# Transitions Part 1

Hi movie makers, today I'm going to talk about transitions. If you always cut from one scene to the next, it can become predictable. So transitions are a way to bring variety and a sense of stylishness to your projects. Let's start with one of the most basic transitions, fade outs and fade ins. One of my biggest pet peeves as an instructor is when students use arbitrary fades. It's like, I haven't used a fade in a while, let me throw one in here. But fades give a very specific sense of closure to the viewer. They should be used to signify the end of one portion of the movie and the beginning of a new chapter.
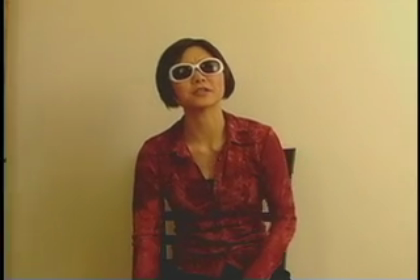In this short I made, a couple have a wild night, the wife passes out, their friend leaves, we fade, and then we fade into the next morning.
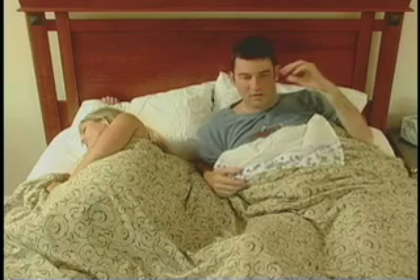The wild night portion of the movie has ended, and now we're starting a new segment. The fade coincides with the act break between the second and the third acts. Even if you put the fade in the right place, there's other ways to mess up fades. Sometimes there's a fade, and we stay in black for a long time. The longer you stay in black, the more you give a sense of finality and of time passing. But if that's not the kind of statement you want to make, you're just going to be slowing down the pace of your film by staying in black for a long time. Your best bet is usually to fade out and fade in quickly. You can also cut out of black rather than fading in, but if you cut, it's a more abrupt, harsher transition. If you want a smooth transition, fade out and then fade back in. Also remember, you can fade to other colors besides black.
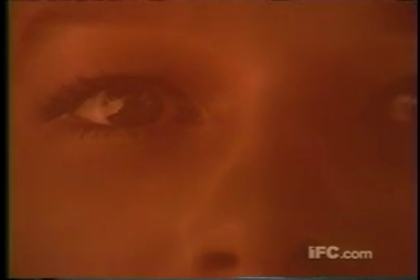In Run Lola Run, after Lola is shot, they dip to red before fading up on a scene that is shot with a red filter. Another stylish transition is the graphic edit. A graphic cut is where the graphic properties of one shot match the graphic properties of the shot it is cut to.
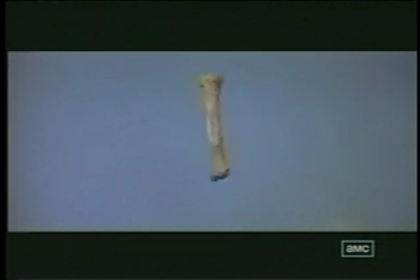The most common example cited of this comes from 2001, where an ape throws a bone in the air and Kubrick cuts to a space station. The size, shape, and color of the bone match the look of the space station, so thousands of years of human evolution are spanned within a single cut.
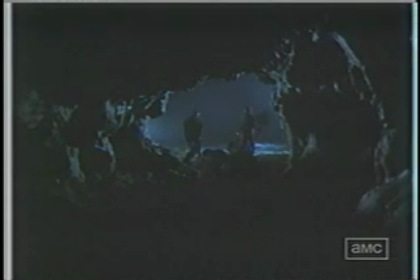Here's another example from The Usual Suspects, where the cave opening matches the graphic properties of the coffee cup.
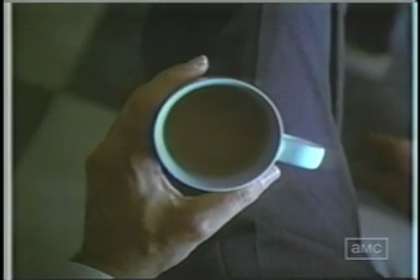Transitions like this won't make or break your movie, but they're a slick way of moving from one scene to the next, and will earn you points with the viewer for being clever and stylish.
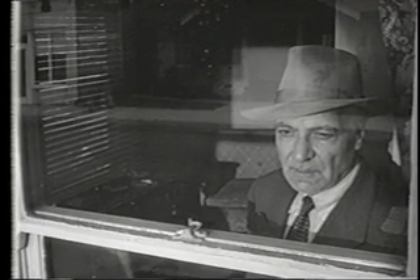Here's another graphic cut from Touch of Evil, where Wells ends one scene with a character looking out the window and starts the next scene with a different character looking out a window.
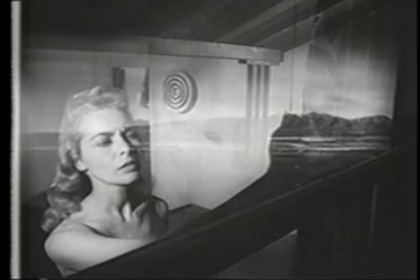Orson Welles uses a lot of these kinds of transitions in Citizen Kane. If you want to use this type of transition, you'll have to plan for it in production, unless you get really lucky in the edit room and find that you have two shots that you can cut together that just happen to resemble each other. You can also use graphic cuts in montage sequences.
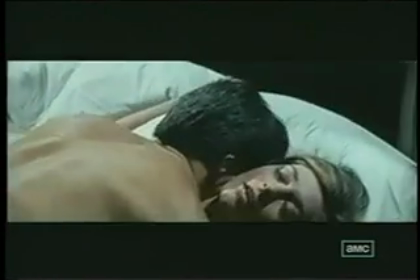Here's a famous one from The Graduate, where Benjamin's action in the pool matches his action in the hotel room with Mrs. Robinson.
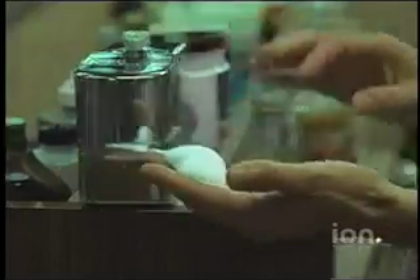And here's another famous one from the baptism sequence at the end of The Godfather. There's a lot more to go over in terms of transitions like L cuts and wipes, but we'll save that for another time. Until then, get to work.